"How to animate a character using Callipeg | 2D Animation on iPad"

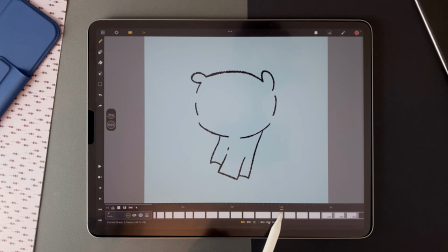2:43 because of the difference between the different drawings in terms of spacing and
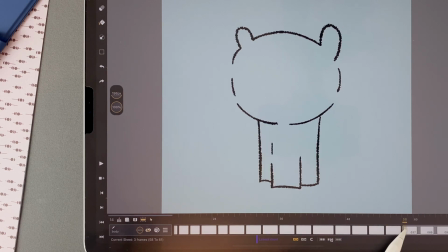2:49 we have a knees out here and even a little back and forth so we have that pendulum effect which is very subtle here but it seems important another cycle and
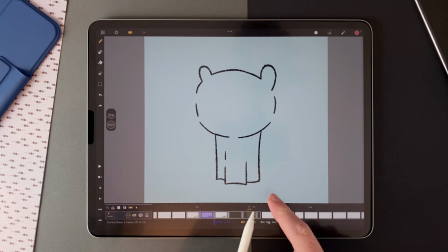3:00 boiling line effect anticipation it moves slightly even here and then
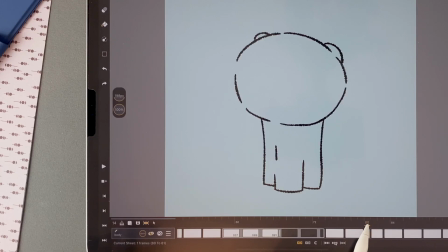3:06 boom sneezing and we have a very different shape we go from that to that and then a new wave effect three
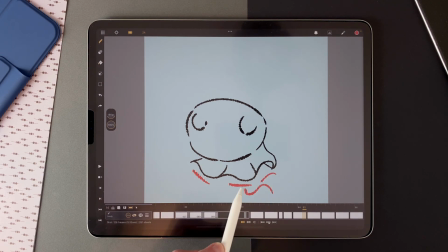3:17 parts here and the wind will go in this one this one and this one it's the same principle after that we come back slowly to the initial position again to get the
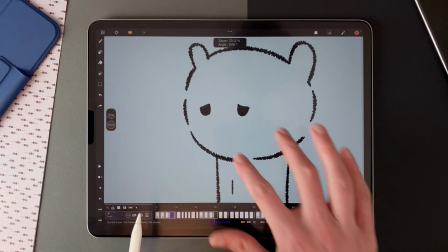3:29 loop then I added the eyes which are quite simple here i started with
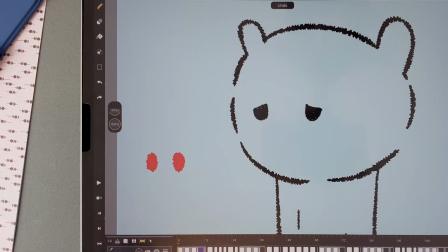3:34 eyes like that and then i decided to make them a bit more sad like that
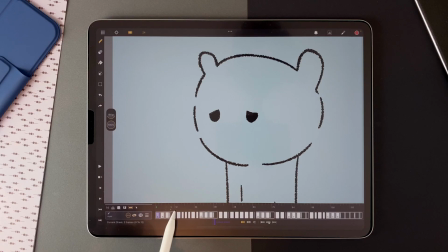3:39 boiling line effect with a cycle then it's a bit surprised by the wind closing its eyes then it comes down a little with the rotation of the head next we have a transition between this and this so the eyes
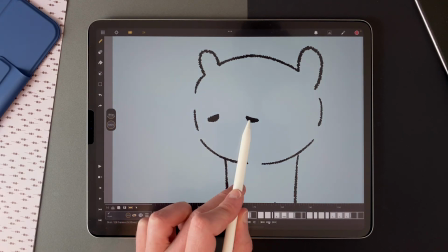3:55 are open just a bit and this one a bit more than this one anticipation rotation
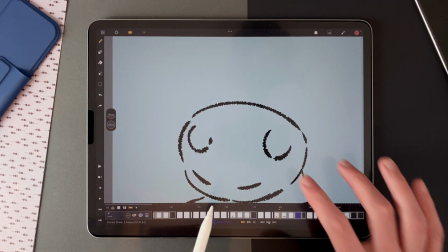4:01 of the head sneezing and you can see here that the shape
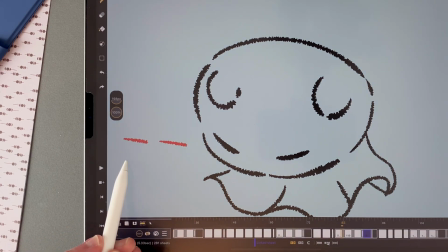4:06 is not like that it's really like that because again we
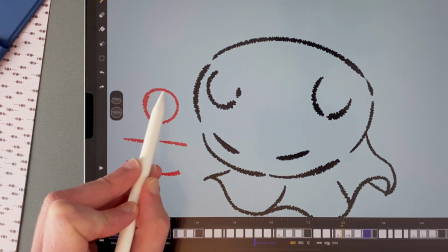4:11 have a sphere here
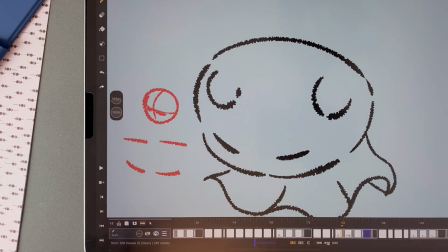4:14 and the eyes are following the shape that's why it's important to understand simple shapes and how to draw them from different angles
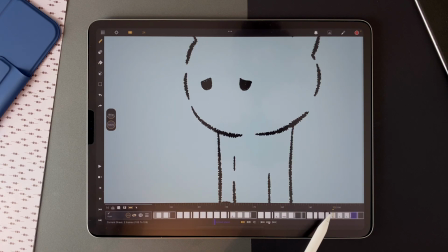4:21 then we have another transition and we are back to the initial pose
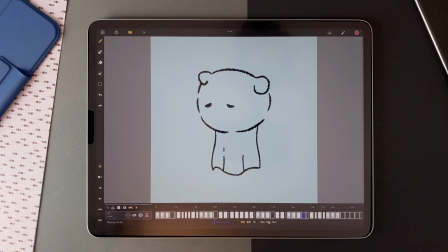4:26 and now the character animation is complete another important element here is the blast of
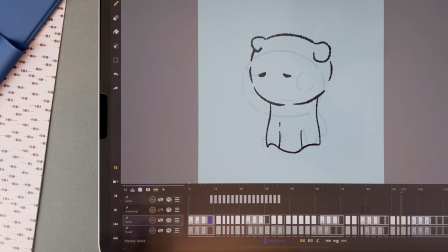4:32 wind for that i used the drawing during play feature let's do an
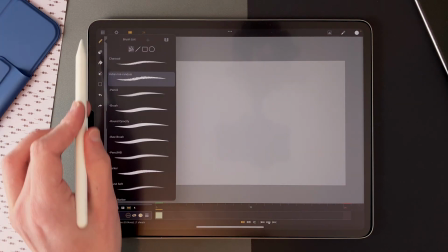4:36 example here i choose the same indian ink brush i
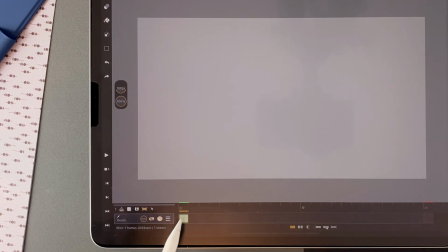4:41 want a 24 frames long animation so i stretch this sheet to
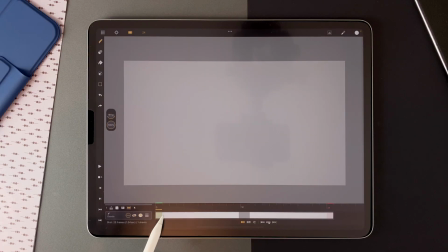4:47 24 frames and then i will divide it
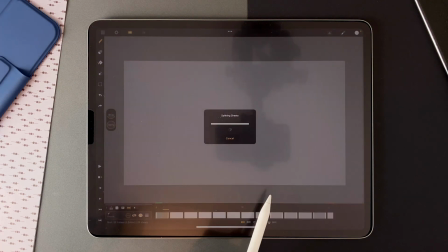4:51 into twos here so i get 12 different sheets and
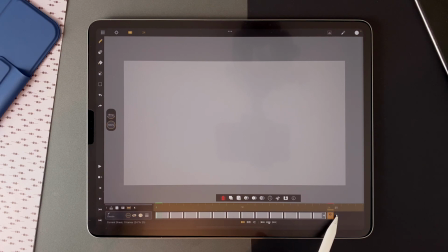4:57 here the last one is on one because my animation is starting on zero so i change the length of my animation to 25 frames and then i can just
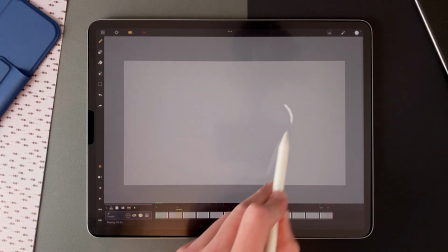5:07 press play and draw and depending on how fast i draw the animation will be
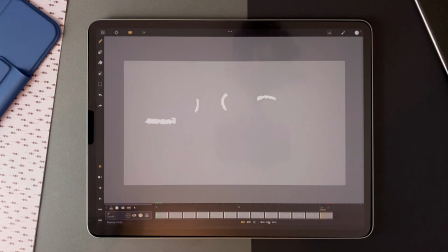5:13 slow or fast it's a really simple technique to animate for example wind insects or rain there are
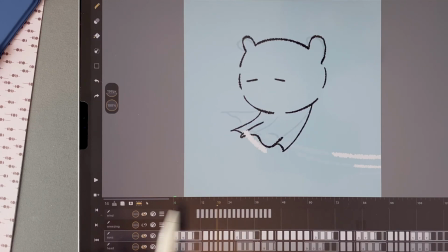5:20 probably many other uses you can imagine in my final animation i added another wind layer here the same one duplicated
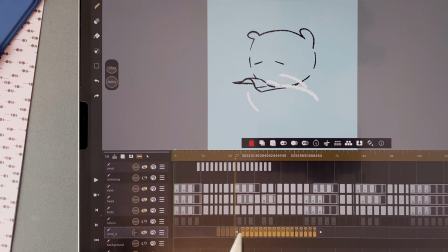5:29 and moved in the timeline and i decreased the opacity of this layer
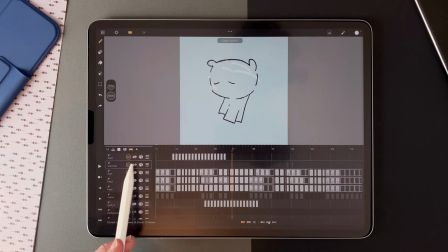5:34 then i added another detail here with the sneeze when the character sneezes we
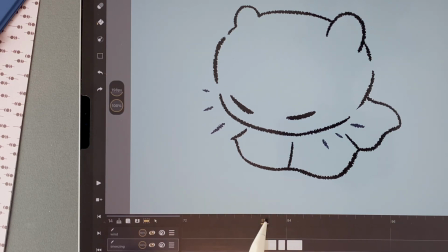5:39 have three different drawings three lines extending and disappearing that's
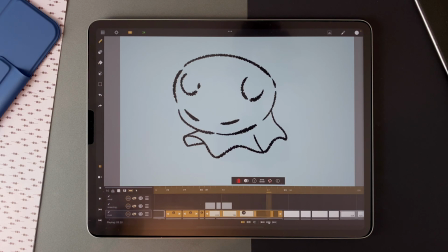5:44 the kind of simple detail you can add in your shot to give more life to it i
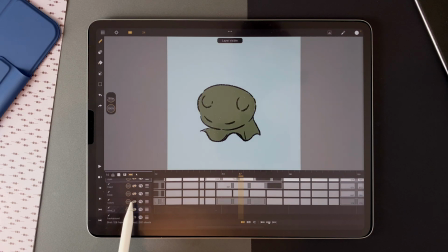5:49 stayed simple with the colors too with just one color for the
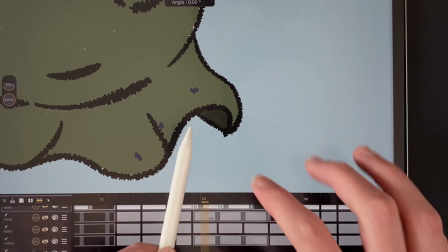5:54 entire creature with just a detail here a different color on the inside
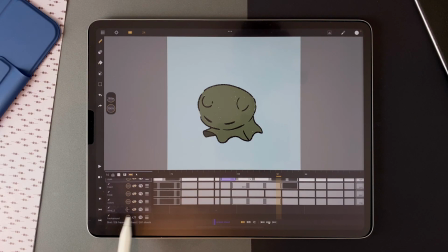5:59 and for the last step i added some heels
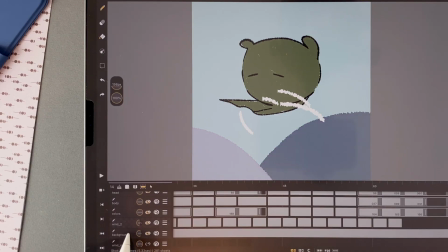6:02 in the background and i could also decrease the opacity to get my final shot that's it for this video i
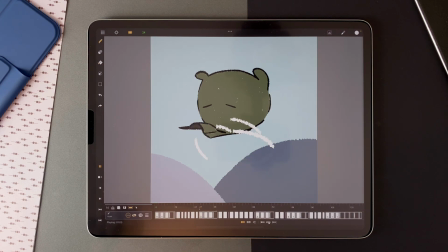6:08 hope you learn useful things about animating in cali peg and now have fun animating